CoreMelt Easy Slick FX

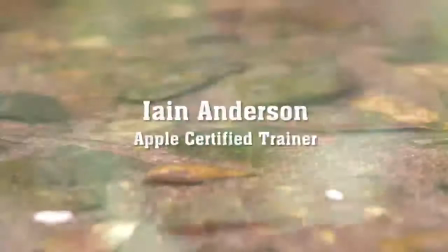(0:17)
Hi, I'm Ian Anderson, an Apple Certified Trainer. Today's tutorial looks at how you can use free effects to enhance your videos.
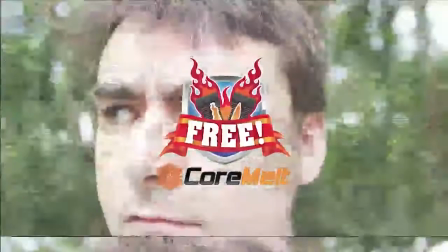(0:24)
First in a way that helps inject energy into a high impact edit, and then in a more subtle way to change the look of a more serious piece.
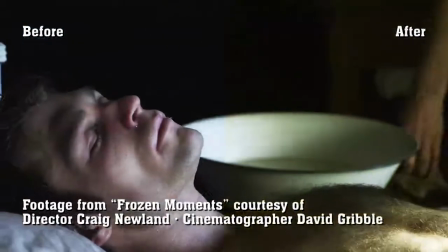(0:32)
All the effects discussed here are part of the new CoreMelt Free. This piece starts out lacking something.
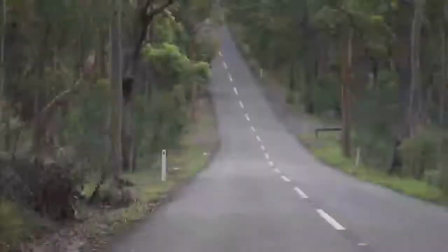(0:40)
The shots are clear, but the jump cuts are distracting. A common technique to disguise jump cuts in a quick edit is to use a white flash,
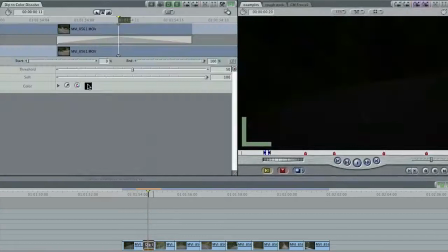(0:49)
perhaps a dip to color dissolve, but you can get a much better result with exposure flash.
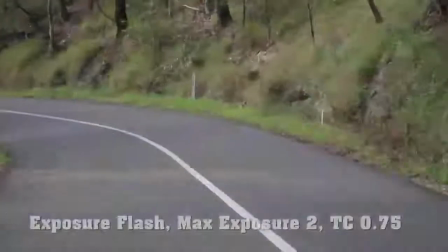(0:55)
Used with a very short duration, it's quite like a camera flash, but can also work with a longer duration for a stronger glow effect.
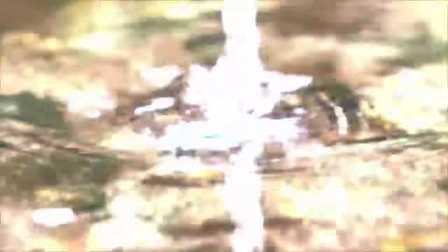(1:03)
For a similar glow effect as a filter rather than a transition, try blowout.
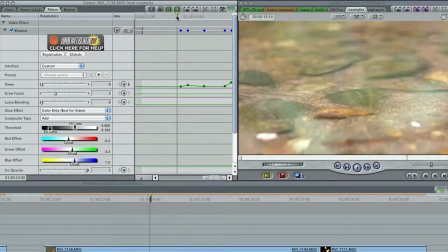(1:10)
The controls here let you push a clip beyond normal bounds to help you emulate a post-apocalyptic wasteland,
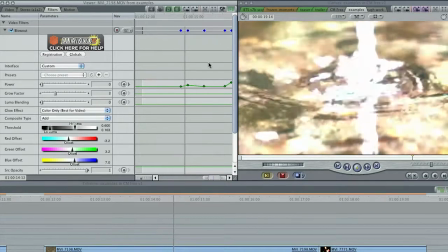(1:16)
but you can animate the power parameter up or down as needed, and there are many other parameters to change.
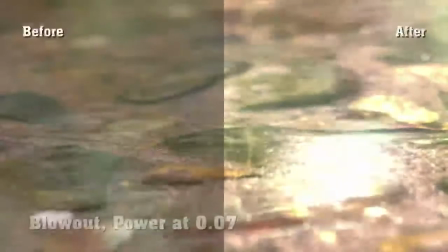(1:23)
At lighter power settings, you can give footage a bleaching effect, like that on old film stock.
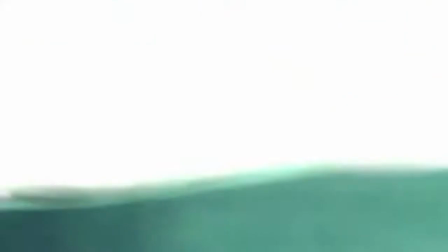(1:30)
God rays can shine light where none exists, and it can be used with jump cuts to add a great deal of energy to an otherwise static shot.
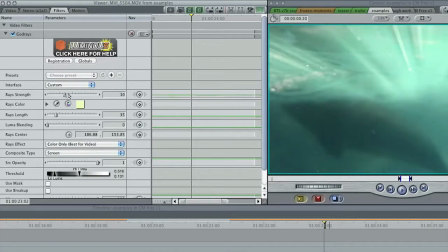(1:38)
Raise center is important for positioning the rays, but the strength, color, and length all contribute to the variety.
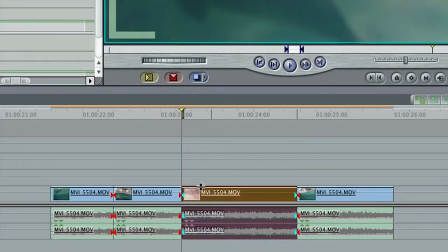(1:45)
Don't be afraid to blade a clip into several smaller sections and apply different presets to each.
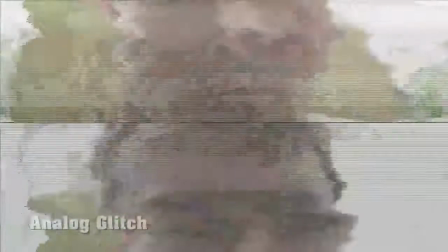(1:53)
Another way to spice up an edit is to bridge the cuts with glitch effects.
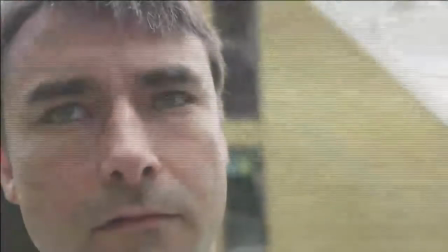(1:57)
Analog glitch is a filter that gives the VHS aesthetic, still popular today, and you can adjust the settings to give different clips a different look.
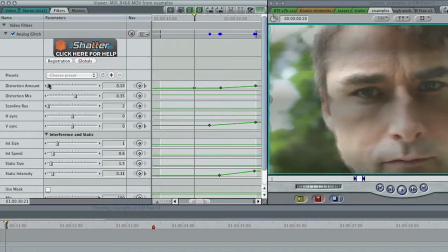(2:05)
For example, you can apply scan lines of varying widths, horizontal distortion, H and V sync problems, interference, and static, all independently of one another.
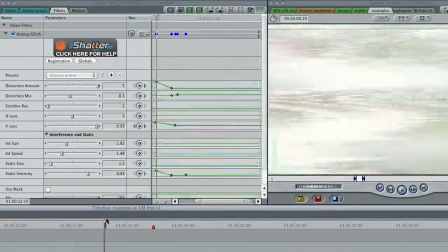(2:17)
Ramp these parameters up, then down on the next clip for a useful transition effect.
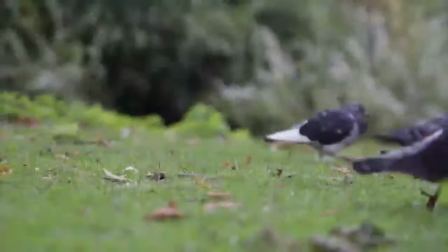(2:24)
If you're looking for a grungy transition effect,
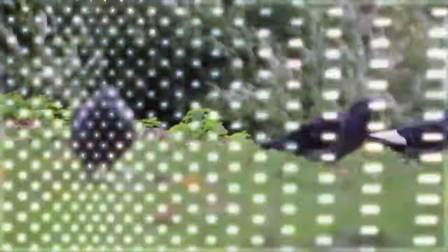(2:27)
projector malfunction gives an effect from an older time of holes burning in a piece of film to reveal another.
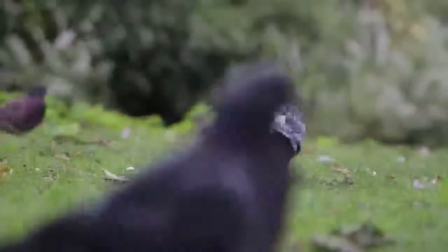(2:33)
The parameters to affect the glowing edges and the size and angle of the holes means you won't be repeating yourself with a second or third use.
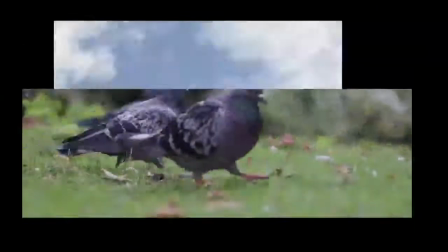(2:41)
Another transition worth trying, over a short or longer time period, is random crop.
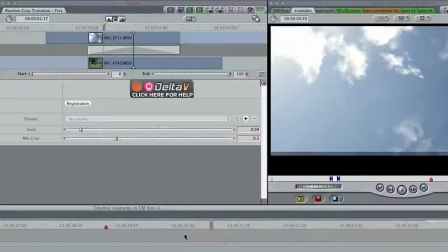(2:47)
It swiftly crops the outgoing shot down, then fades to a crop of the incoming shot, which expands to reveal it all.
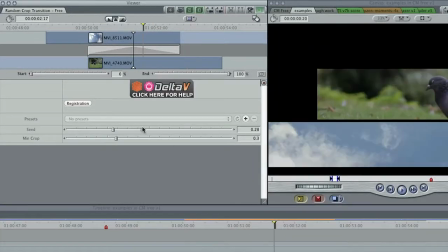(2:57)
Modify the seed parameter to give different crop positions.
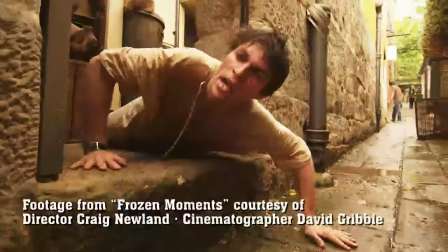(3:01)
In classic feature films and documentaries, few visible transitions or effects are used, perhaps an occasional cross dissolve.
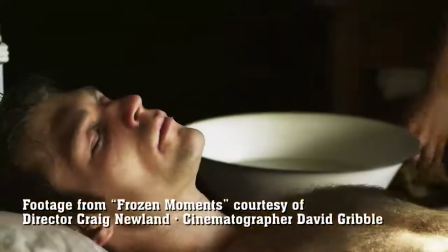(3:09)
That doesn't mean that effects haven't been used, simply that they've been used invisibly.
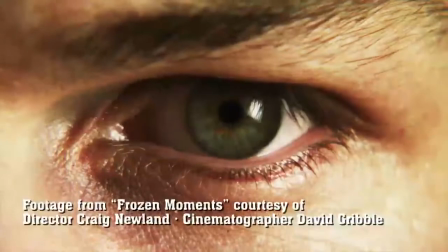(3:14)
This shot of an eye is a little bright in the corners.
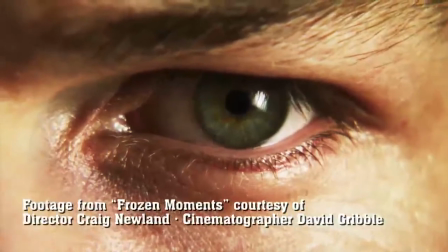(3:18)
Darkening the corners of the shot with advanced vignette can help focus attention back to the center of the shot without looking like an effect.
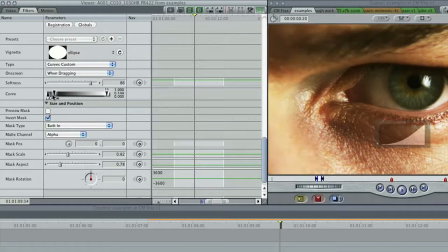(3:27)
There's also a lot more flexibility here than with the built-in vignette.
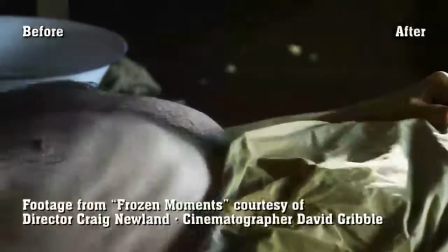(3:32)
For an alternative method of color correction, look to RGB levels and curves.
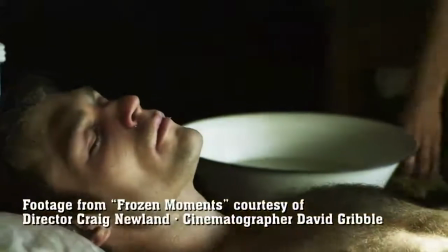(3:37)
If you know you just need to push up the red to make the shot more orange,
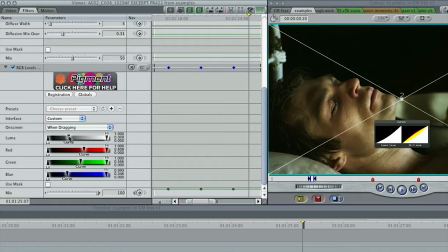(3:41)
or push down the luma midtones to darken a shot down, this is the perfect filter.
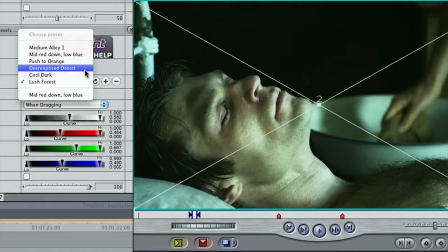(3:47)
Create a series of presets to give a variety of looks to your shots.
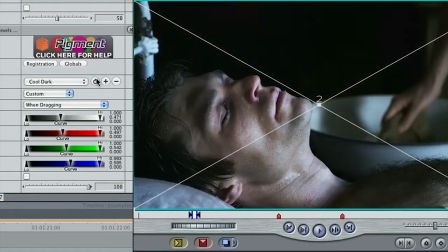(3:51)
This is an easy way to get an instant overexposed desert, cool dark, or lush forest look.
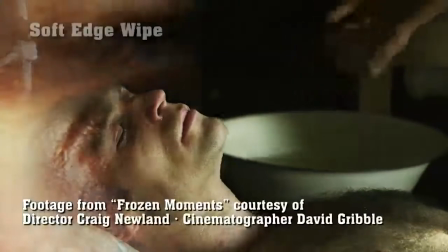(3:59)
Finally, if you want a transition that's softer than the built-in wipes, use soft edge wipe.
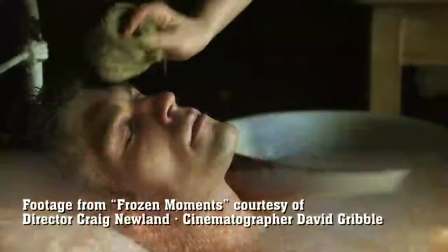(4:05)
In a previous tutorial, we looked at how this could be used to add a passing line of sparkles,
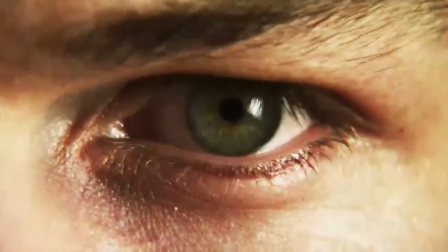(4:10)
but it's also easily applied as a simple, very soft wipe.
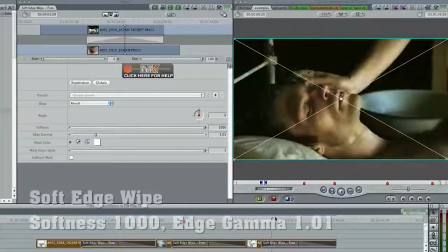(4:15)
Here, I've applied it to a series of shots as an attractive alternative to a series of cross dissolves.